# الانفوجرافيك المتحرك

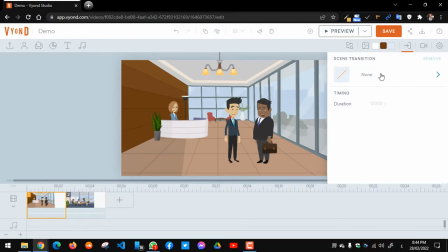[24:39]
باي ديفولت انا مش بيبقى عندي ترانزيشن، يعني ما بين انا كده موجود في سين رقم واحد بدليل ان هو موجود واخد اللون الاصفر.
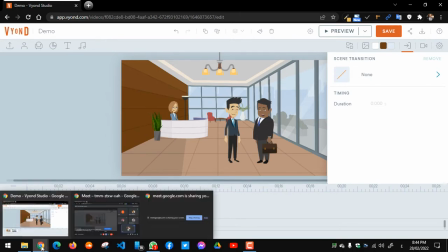[24:48]
لو انا عاوز
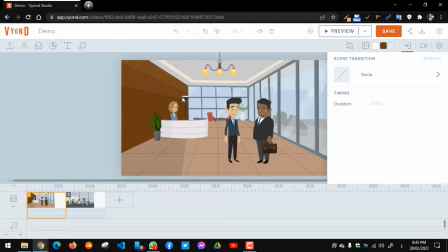[24:51]
اروح لسين تاني، يعني لو انا عاوز او خلينا نقول كده انا عايز اعمل ترانزيشن للمشهد ده، هضغط على كلمة نان دي وهيظهر عندي كمية من الترانزيشنز اهو، زي مثلا في كمية كبيرة زي الفيد والفلاي اوت، يعني موشن جرافيكس.
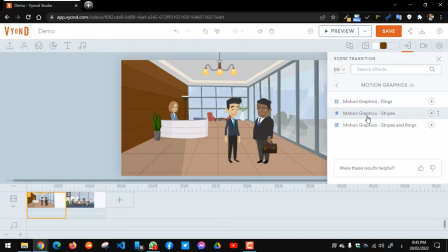[25:07]
ممكن نجرب مثلا حاجة زي الرينجز او السترايبس، دي حاجات ليها دخل بالموشن. لو انا ضغطت عليها كده فهيقول لي تعالى شوف الانترودكتوري بتاعك، عامل لي كده زي خط اخضر، وبصوا يا شباب في البروفيو كده لو انا ضغطت عليها هلاقي
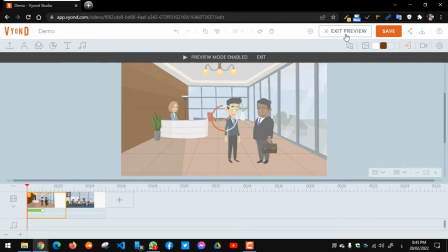[25:21]
ان السترايبس او المدخل بتاع ملف الفيديو،
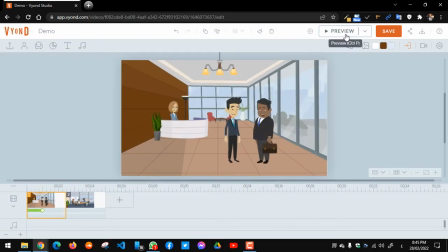[25:25]
اللي هو حبة الدوائر اللي ظهروا في ملف الفيديو في الاول، ده كان الترانزيشن، يعني مدخل الفيديو بيبقى شكله ازاي. طيب بعد منها في جزء جميل جدا جدا جدا رائع صدقا، ممكن ما تلاقيهوش في برامج كتير من برامج الانفوجرافيكس او حتى برامج المونتاج العادية،
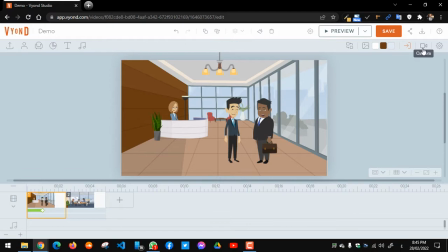[25:41]
يعني واللي هو بيكون الكاميرا في اوند، بيدي لك كنترول مميز في استخدامك للكاميرا علشان تزوم ان او اوت في المشهد، وده امر بصراحة اجده قيم جدا وبيساعدك في انك تهايلايت الاجزاء بتاعتك بما يتناسب مع السيناريو.
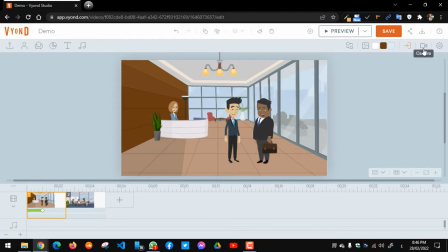[25:57]
يعني المشهد عندنا في بدايته موجود في شخصيتين بيتكلموا بشكل عام، وفي تفاصيل مالهاش اي 300 لازمه في المشهد لما ندخل في قلب الموضوع، زي السكرتيره اللي موجوده في المكتب دي.
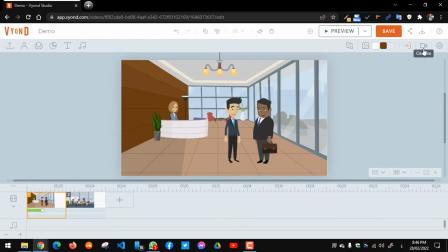[26:11]
انا عايز ادي بشكل عام نظره عامه للمستخدم باني والله الاثنين دول موجودين حاليا في الاوفيس، لكن لما يجوا يتكلموا مع بعض فانا هعمل زوم ان بقى، هخلي المشهد مختصر على وش الشخص اللي بيتكلم مثلا، او وش الشخص اللي موجود، اللي يعني
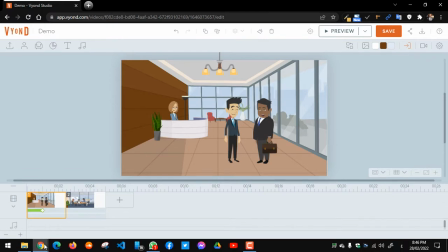[26:26]
هكيب فوكس، يعني هركز على جزء بعينه من الاجزاء اللي في المشهد ده، مش هركز على كل الاجزاء. خلونا نجرب كده مثلا، هكنترول على الكاميرا وهبدا انا اد كاميرا.
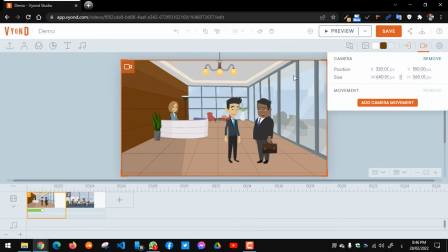[26:39]
بمجرد ما ان انا ضفت الكاميرا يعني ايه بقي في زي لونه اورنج في المساحة دي وقداني رمز الكاميرا. طيب انا عايزك تفهم حاجة مهمة كده في الاول، ان الكاميرا دي هي عبارة عن الحاجة اللي هتشوفها انت لما تصدر الفيديو النهائي، تمام كده؟
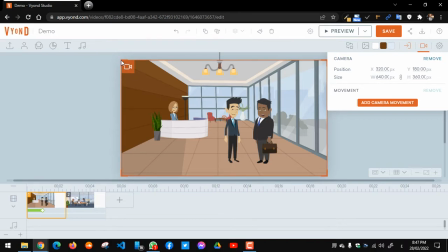[26:57]
اوكي، يعني انت كده عاوز تقول له من فضلك شوف لي المشهد كله بشكل كامل، لكن لما تيجي تضيق الكاميرا خالص على ونفرض الشخصين دول تحديدا، فبص في المعاينة ايه اللي بيحصل.
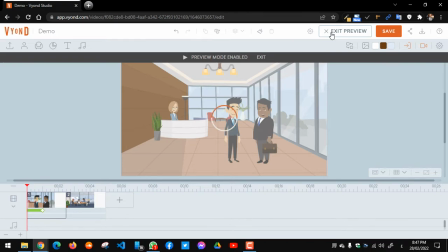[27:08]
لو انا عملت بريفيو ومالوش دخل خالص ببقية أي حاجة في المشهد، رغم إن فيه تفاصيل تاني في المشهد مهمة، لكن حضرتك عملت إيه؟
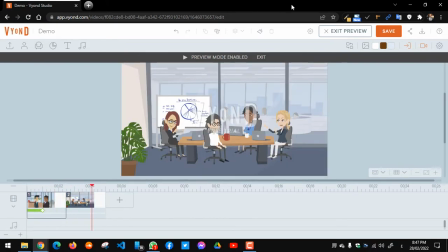[27:17]
عملت زوم إن كده بشكل مباشر على الشخصيتين دول. طبعا هو إيه بعد ما خلص دخل على المشهد التاني.
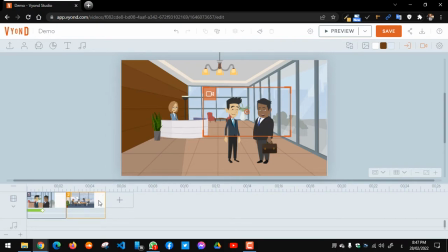[27:23]
خلينا بقى نحذف المشهد التاني ده ونركز على مشهد واحد، ده اللي أنا أقصده في الأول كده بالكاميرا بشكل عام. يبقى دي كانت عبارة عن إيه؟ أنت عايز الكاميرا تشوف إيه؟ طيب في وانس هنت، معلومة قيمة جدا بيطلبوها، او يعني من ضمن الحاجات المميزة في فيونت حرفيا،
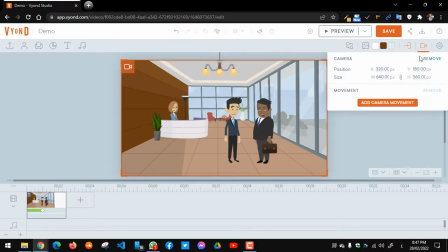[27:40]
يعني هي بعد ما انت تجيب الكاميرا في انه ممكن حضرتك تعمل حاجة جميلة خالص اسمها كاميرا موفمنت، يعني انك تدي المستخدم احساس بان انت بتحرك الكاميرا. يعني ايه هو؟ طبعا الفرق برضه في المقصد او الهدف التعليمي من الامر ده والسيناريو اللي انت بتكتبه.
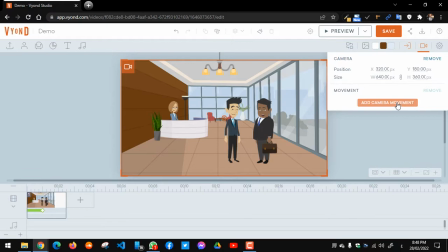[27:57]
يعني انا والله عايز ادي في بدايه المشهد احساس بان الناس اهي داخله كلها، بعدين انا هبدا اركز بشكل مباشر سنه سنه على الشخصين اللي هما بيتكلموا دول، فده اسمه موفمنت، كاميرا موفمنت.
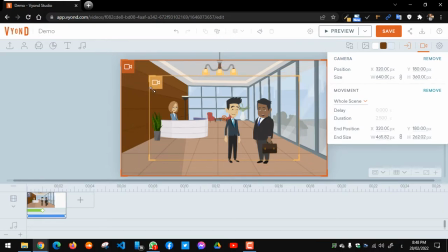[28:09]
فلما ضغطت على كاميرا موفمنت راح عمل لي كاميرا تاني بلون كده زي المارون او اللون اللي هو البني الفاتح ده، وانا هاخدها واركزها على مين؟ على الاثنين دول. فشفت اللي هيحصل؟ اكاد اجزم بانك فهمت المشهد. يبقى هو هيفهم المشهد الكبير خالص في الاول، وبعدين بيبدا يزوم ان سنه سنه سنه لغايه لما يكيب
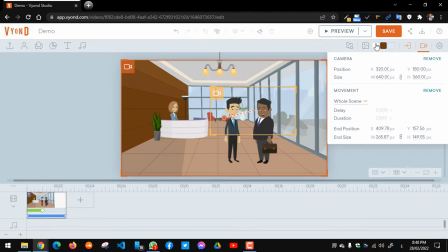[28:29]
فوكس على المربع الصغير ده. تعالوا نشوف الكلام ده في البروفيو.
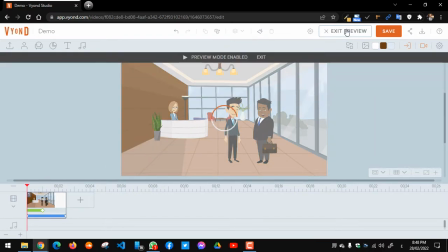[28:34]
يبدا المشهد كبير لان ده دي البدايه بتاعته، تمام كده؟